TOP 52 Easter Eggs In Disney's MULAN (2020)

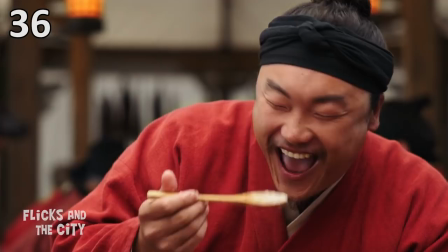(8:19)
And when the men start discussing who their ideal woman would be, Poe says...
I don't care what she looks like.
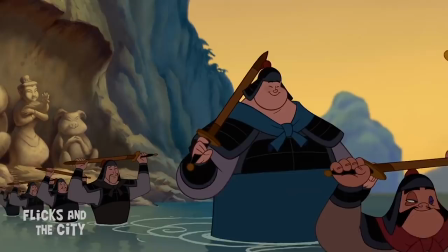(8:25) I agree. I care what she cooks like.
Very similar to what was said in the animated movie.
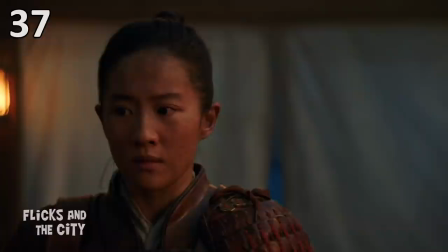(8:30) I couldn't care less what she'll wear or what she looks like. It all depends on what she cooks like.
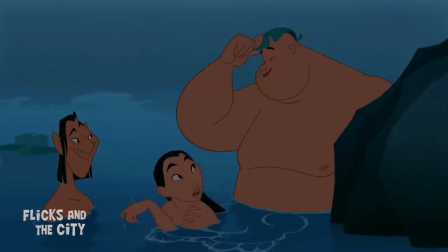(8:37)
The embarrassing moment for Mulan when she enters the tent and Poe drops his towel is There's a humorous callback
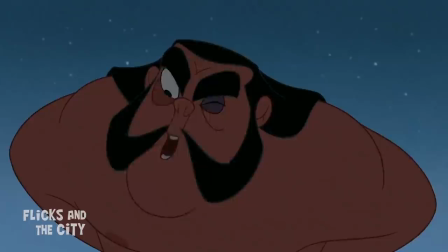(8:42)
to the animation's lake scene when Mulan had to avert her eyes after Yao climbed onto a rock,
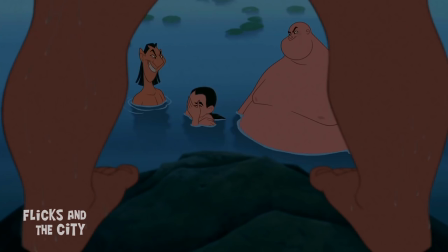(8:48)
stark naked.
I am Yao, King of the Rock, and there's nothing you girls can do about it.
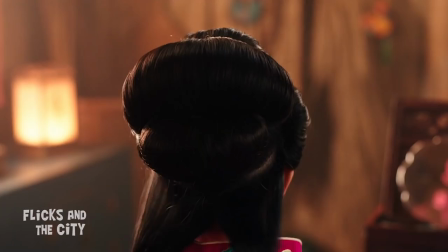(8:56)
And there's a short, instrumental version of the song Honour to Us All when Mulan is primped and polished to go to the matchmaker in tribute to the original film.
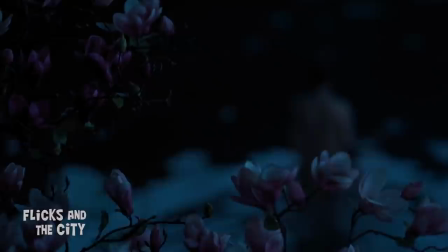(9:06)
The magnolia tree by the lake in the live-action movie and the blossoms that the camera focus
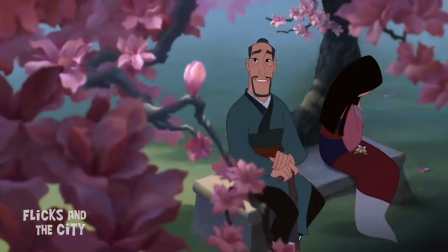(9:11)
focuses on when Mulan goes to bathe for a sweet call-back to the magnolia tree from the animated film, and a crucial moment in that story when Mulan's father told her...
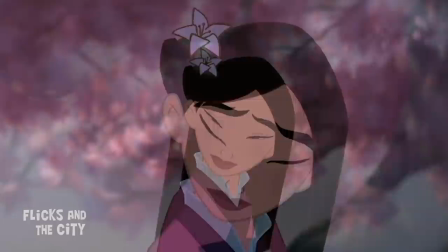(9:19) This one's late, but I'll bet that when it blooms, it will be the most beautiful of all.
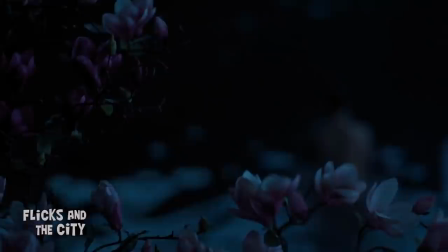(9:27)
Mulan's name actually means magnolia in Chinese, which is why the flower is so thematically important in both the Disney movies.
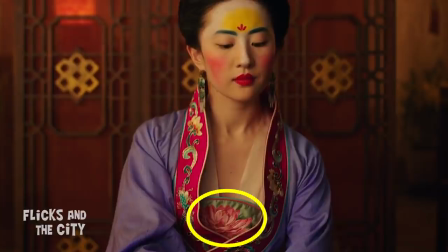(9:34)
For example, the film's costume designer added a large embroidered magnolia blossom to the centre of the undergarment Mulan wears as part of her matchmaker outfit.
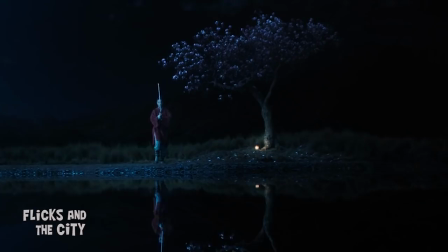(9:43)
And when she practises her swordwork and learns to connect with her chi, she does so near the magnolia tree by the lake.
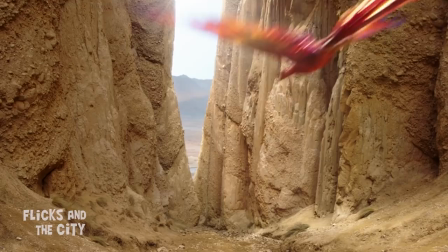(9:50)
Mulan's matchmaker outfit also has embroidered images of the phoenix which are a nice
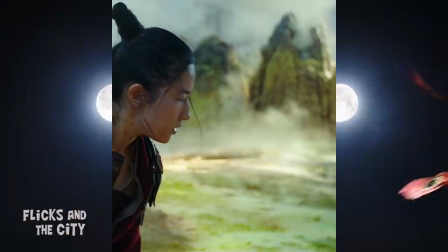(9:55)
nod to the crucial role the mythological beast plays for our heroine in this version of the story.
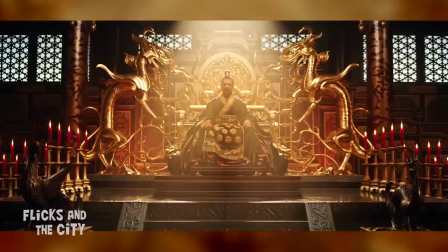(10:00)
The choice to use a phoenix as Mulan's guardian in the new movie is especially interesting because,
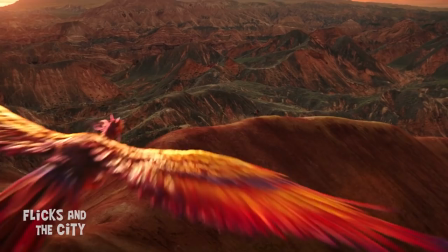(10:06)
as we see in the Emperor's throne room, the phoenix sits to his right while the dragon sits to his left.
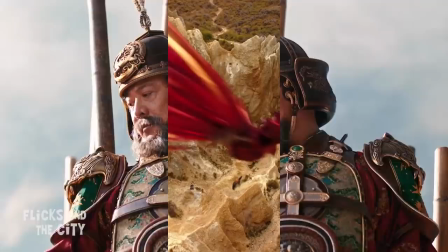(10:11)
And of course, Mulan's journey takes her to the imperial city where she saves his life.
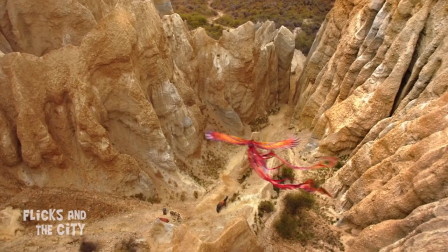(10:16)
In China, the phoenix has often been viewed as a symbol of the empress or a female member of the royal family,
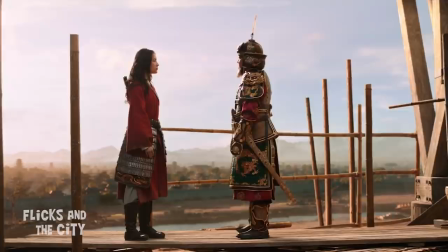(10:22)
while the dragon represented the emperor, with the two together representing a harmonious and balanced relationship.
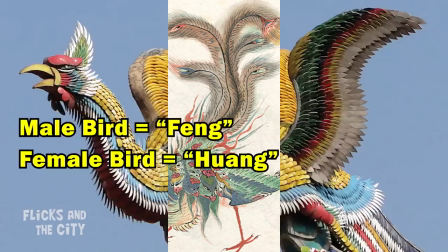(10:28)
In addition to that, in Chinese mythology, the phoenix was originally two separate birds, one male and one female, though they later merged to become one.
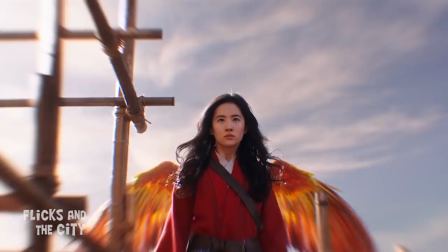(10:37)
And so, the duality of the Phoenix makes it a perfect guardian and symbol for Mulan, who, as a woman, takes on what's perceived to be a traditionally male role in the story.
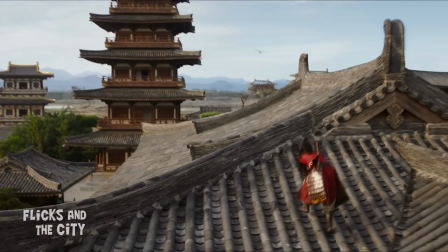(10:46)
And there are also so many callbacks and little twists on moments from the original movie.
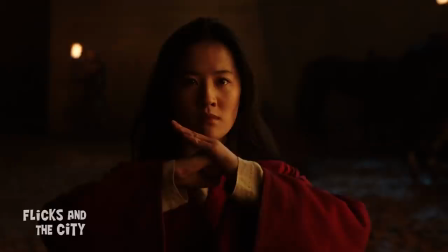(10:51)
One of my favourites is when Mulan returns to the army to deliver news about Bori Khan's secret plan to attack the Imperial City.
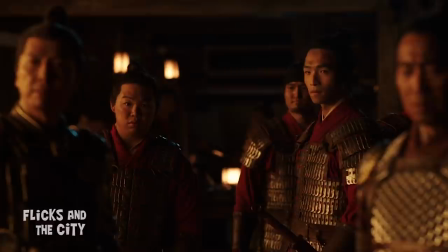(10:58)
Commander Tong says it's foolish to listen to her given she was dishonest about who she really was, to which Hong Hui replies, You would believe Hua Jun.
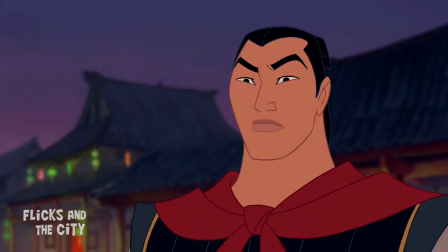(11:06) Why do you not believe Hua Mulan?
It's a line that echoes what Mulan said in her own defence in the animated movie.
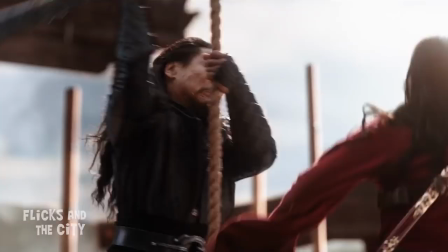(11:11) You said you'd trust Ping. Why is Mulan any different?
Then when she faces off against Bori Khan without a sword and uses her skills and smarts to take it from him,
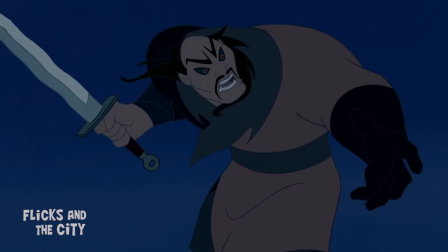(11:20)
it's a callback to how she used her quick thinking to wrangle Shan Yu's sword from him, defeating him in the animation.
It looks like you're out of ideas.
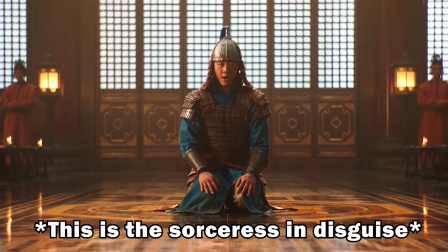(11:31) Not quite.
And the single soldier who survives Bori Khan's attack at the beginning of the film and delivers the news of the defeat to the Imperial City is
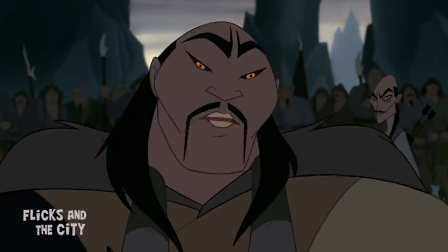(11:39)
a throwback to how Shan Yu decided only one man was needed to deliver his message to the Emperor.
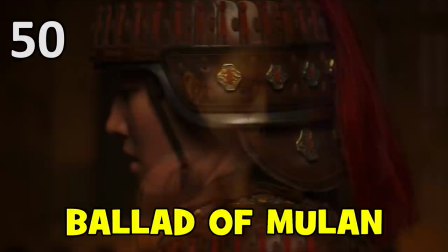(11:47) How many men does it take to deliver a message? One.
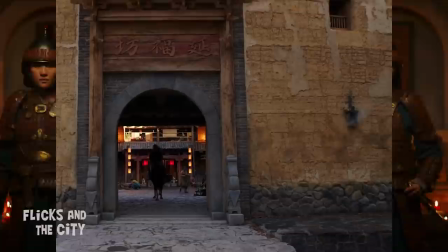(11:50)
As well as Disney easter eggs, the new movie also includes a few shout-outs to the original Ballad of Mulan that the story is based on.
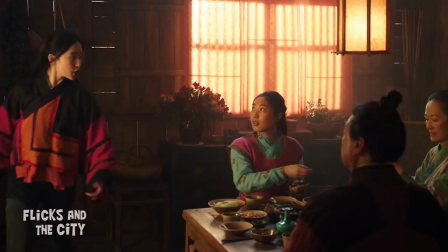(11:57)
When the adult Mulan arrives home at the beginning of the film, she tells her parents about two rabbits that were running alongside her while she was out riding.
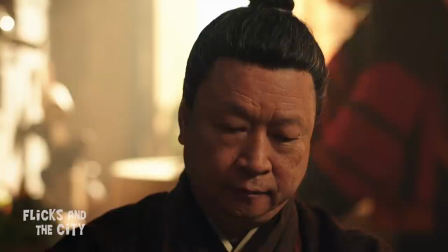(12:05) I think one was a male, one was a female. But you know, you can't really tell when they're running that fast.
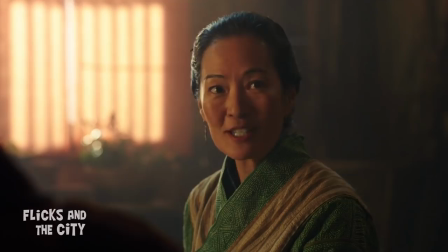(12:10)
Mulan's comment isn't just a reference to the theme of gender roles in the story.
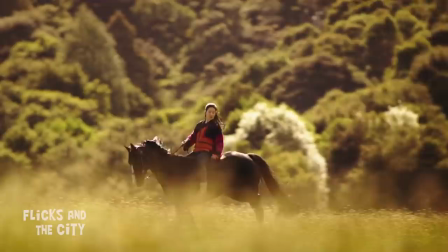(12:15)
It's also a nice hat tip to the original ballad which ends with the lines, Two rabbits running close to the ground.
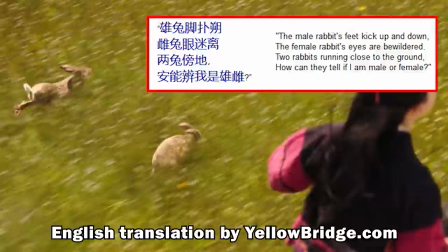(12:21)
How can they tell if I am male or female?